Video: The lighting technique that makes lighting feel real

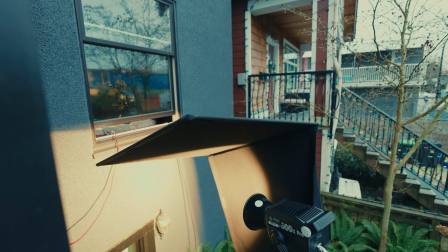8:11 And then I just had, you know, just a little flag as a topper just to cut some of the light at the top here.
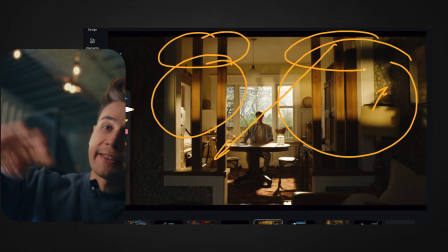8:18 You can see that's just kind of fading off that light and creating this beautiful kind of like
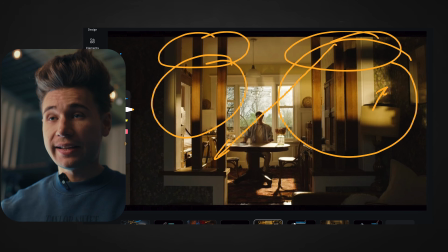8:22 soft gradient so that not everything's lit and we have these different lighting values, right?
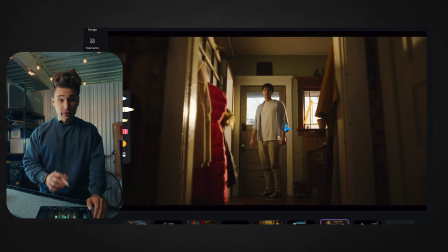8:27 We're creating layers again. And then we kind of come to our final frame here of what I wanted to show you guys. And again, like I'm looking for my frame first. I'm trying to find what makes the frame interesting.
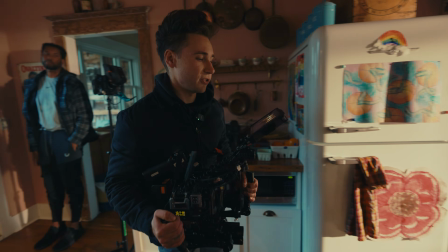8:39 I'm trying to find the composition first, and then I figure out how I'm gonna light that.
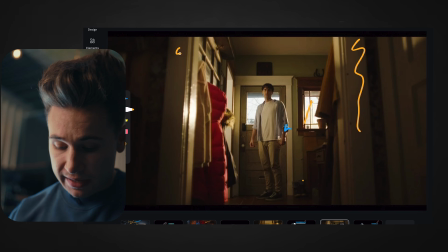8:42 Look for a frame, and I found, you know, the foreground of these walls here, and shooting frame within a frame again, creating that layers and that separation. And I had my camera here on a 20mm f2.8.
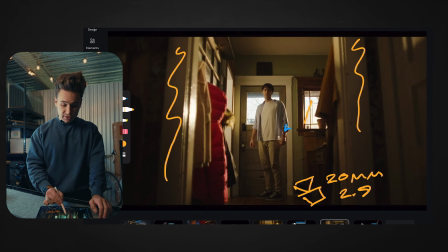8:58 And so I had these two windows here, right? Behind our character, and the character had to walk through the door and he lands here on this spot.
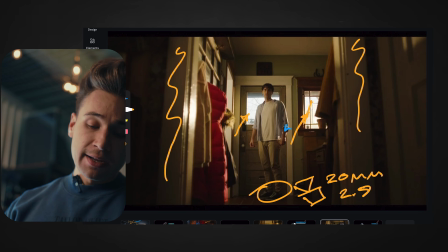9:10 And so I was like, okay, how do I light this? Well, first I got to expose for the outside because he opens that door and I don't want that outside to be super blown out.
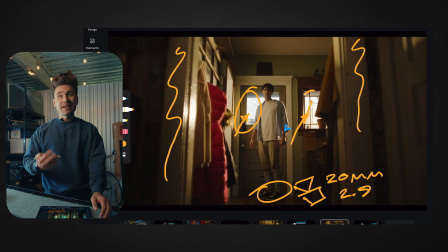9:20 Sure, the window looks really blown out right now, but that's because my camera's super low and it's looking into the sky. So there's not much information in the sky. It was an overcast day. And so but when you open the door, there's houses and there's trees and there's things out there.
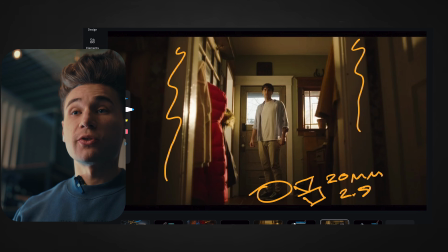9:34 So we want to be able to expose that and make it feel like it's the same exposure from outside to inside,
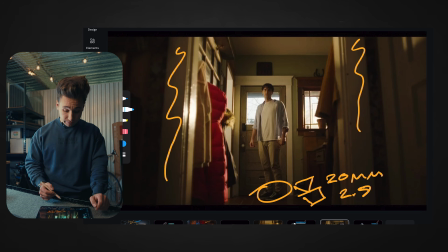9:40 just so it doesn't feel like there's these dramatic exposure differences. And so what I did to expose that was I set my camera with an ND 1.2. So that's 4 stops. I had to take down 4 stops inside my camera to expose the outside.
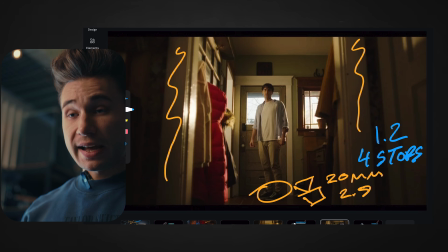9:57 Okay, so what happens when I do that? Well, the inside is completely dark. It's completely black because there's barely any ambient light versus what's happening outside. So what I did was, again, I start with my backlight first.
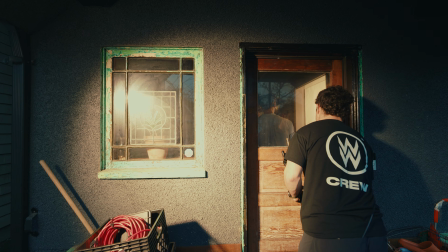10:12 So I put my backlight over here through this window, and that was beautifully edging our character.
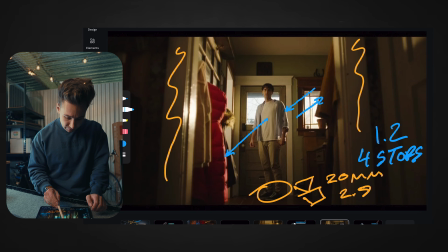10:17 It was edging these coats here and edging this door, and the Canon FDs are,
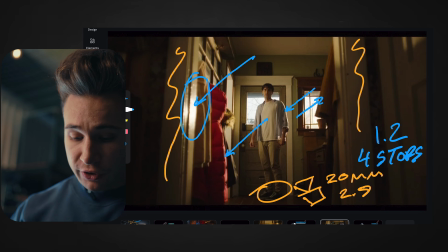10:22 you know, creating that beautiful halation, and it's creating this beautiful ambient inside this room.
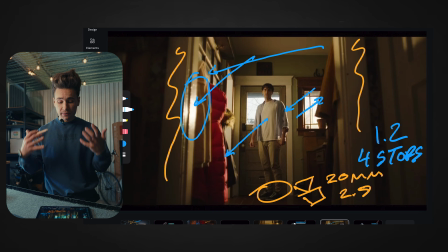10:27 But it's still too silhouette-y. It doesn't feel natural. It doesn't feel organic. And again, on this project, we wanted to take a back seat with the cinematography. We wanted it to feel organic. We wanted it to feel like a narrative piece, almost like a short film.
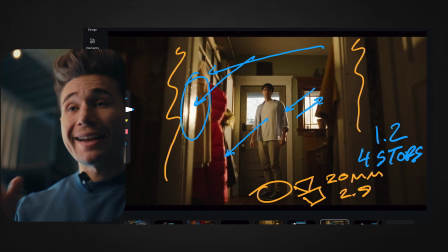10:40 And so I was like, okay, well, I got to add a key light in here so that we see his face a little bit better. So what I did is I put a sidey kind of key light, something far side, so that we're still holding this contrast here, right?
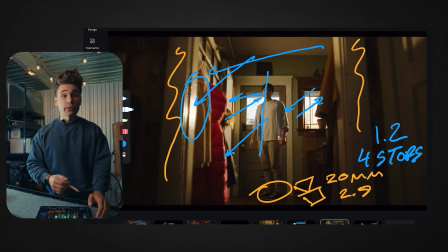10:53 And so that was just the 400 through a silk, kind of pushing through that door frame.
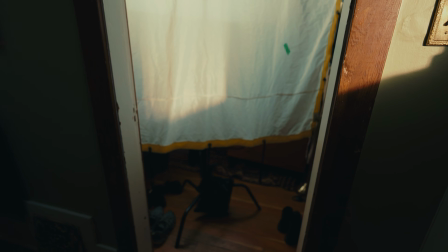10:58 And maybe I could have added a little cider just to kill, you know, that door frame, but to me, it was totally fine.
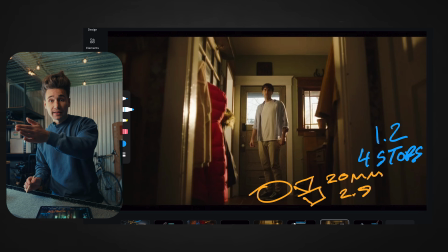11:05 A lot of the light was actually bouncing and hitting the wall and returning back to his face and making it really flat. So what I did was I added that black duvetine just off to the side of the camera just
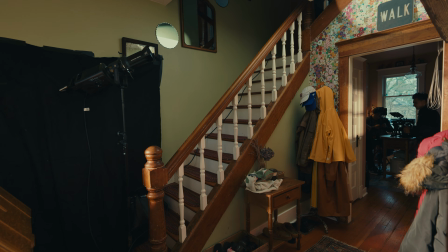11:15 to suppress and control that light that was bouncing off that wall and making sure there was no return.
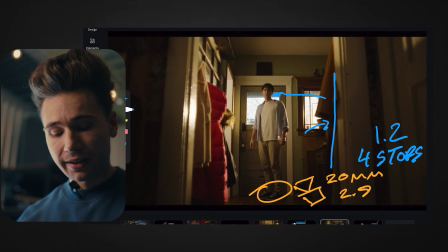11:21 And when I had these two lights going, I was like looking at the image and I was like, oh, it looks good. It looks fine.
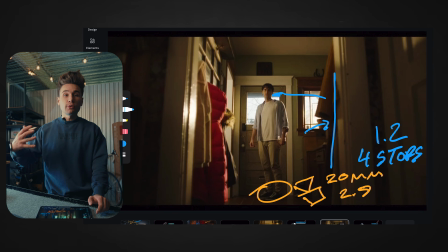11:26 But it still felt a little too contrasty. It wasn't organic. It was a little too stylized. It felt a little lit. It felt like the key light was very lit.
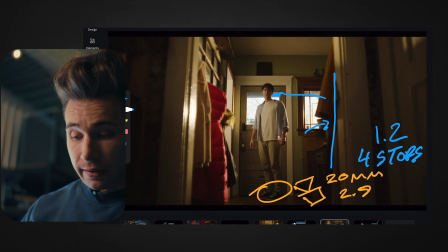11:35 And I really don't like to add a bounce for the fill side. I just feel like it doesn't feel natural. It feels synthetic. It feels like there's something there.
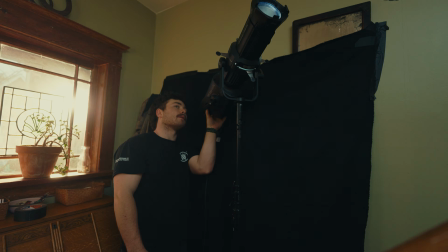11:43 So what I did instead was I had a 600X just behind this wall here, and I had it on a spotlight attachment.
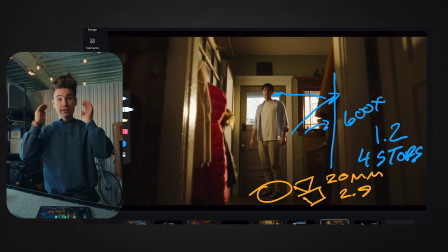11:52 And when you have these spotlight attachments, they're fantastic because they really control the beam of light so that it doesn't spill everywhere, and that hard light that's coming from that light isn't filling in the face or creating weird shadows and things.
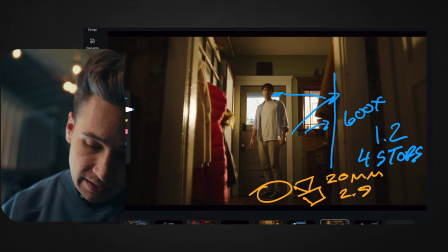12:03 So we had that spotlight shooting right up into this corner, right into here. And what that did was it gave a global ambient lift.
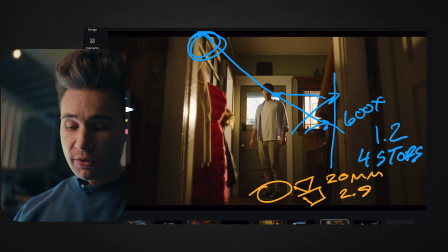12:12 And that was probably,
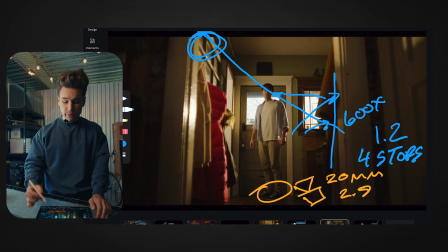12:14 I'd probably say that was like 2 stops under our key light, 2 to 3 stops less, 2 stops less than our key.
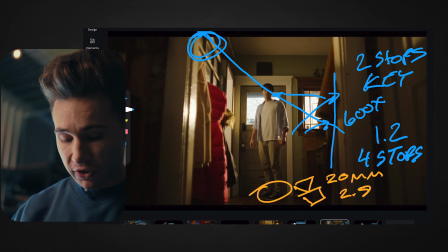12:22 And that was just to kind of like not lift it too much so that we're still holding, you know, contrast here. We're still holding contrast on this side of the face, but it doesn't feel like super crunchy, and it feels kind of organic and natural.
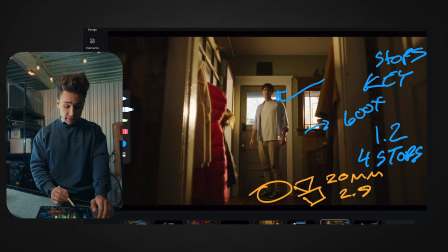12:37 And so this is kind of how I lit this. And going into kind of color temperatures, since the outside was very overcast and very blue outside,
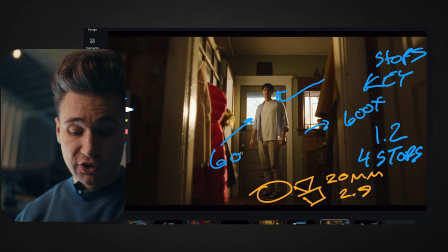12:45 I set my camera at 6,000 Kelvins just to warm up that color temperature from outside.
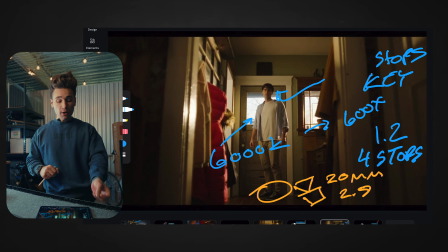12:50 Since we were opening that door and the outside was part of the scene, we had to build from there first and then work our way inside. So I set my camera to 6,000 Kelvins. So my lights feel very warm and tungsten-y, right?
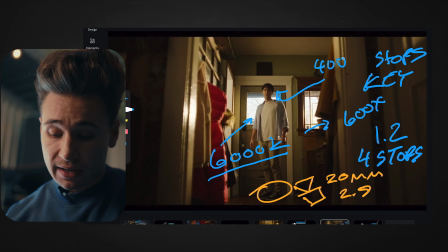13:03 But I set them at 4,000 Kelvins, the lights outside, because 3,200 would be too warm, too orangey.
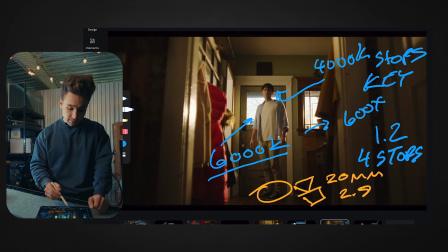13:10 It'd feel like 2,800 Kelvins since I'm cranking my Kelvins inside my camera. And then my key light was 5,000 Kelvins to keep a warmer look, but not too warm so it doesn't feel tungsten-y, but it feels, you know, daylighty, a warm daylight.
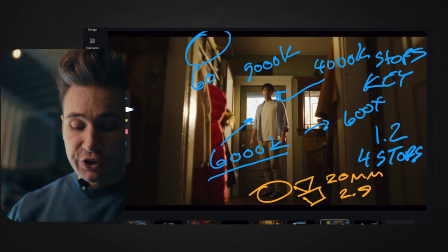13:23 Here, which was the spotlight, we had that at 6,000 Kelvins just to kind of, you know, balance out the tones that were going on. We didn't want all this warmth in there.
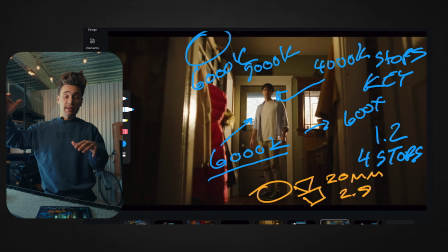13:32 We still wanted to keep, you know, some neutral or colder tones in the shadows, and just to create that color contrast again within our frame. And so that's kind of how we kind of lit this and how we played with color temperature within these scenes to kind of create contrast,
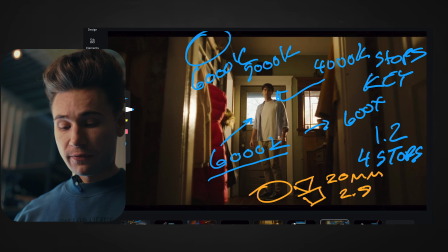13:46 but also to just like create separation and make it feel like there's so many different layers happening in our frame. But yeah, if you guys enjoyed this video, please give it a thumbs up. I'd really appreciate it. There is a link down below. I am picking 3 lucky subscribers to hop onto a free month-long one-on-one coaching with me where I can help you guys with your careers in cinematography and however you want to elevate to the next level. So yes, fill out that application form down below. That'd be super awesome to get you guys on board. And I'll be announcing those 3 subscribers very soon. But until then, guys, I'll see you guys in the next video. Adios.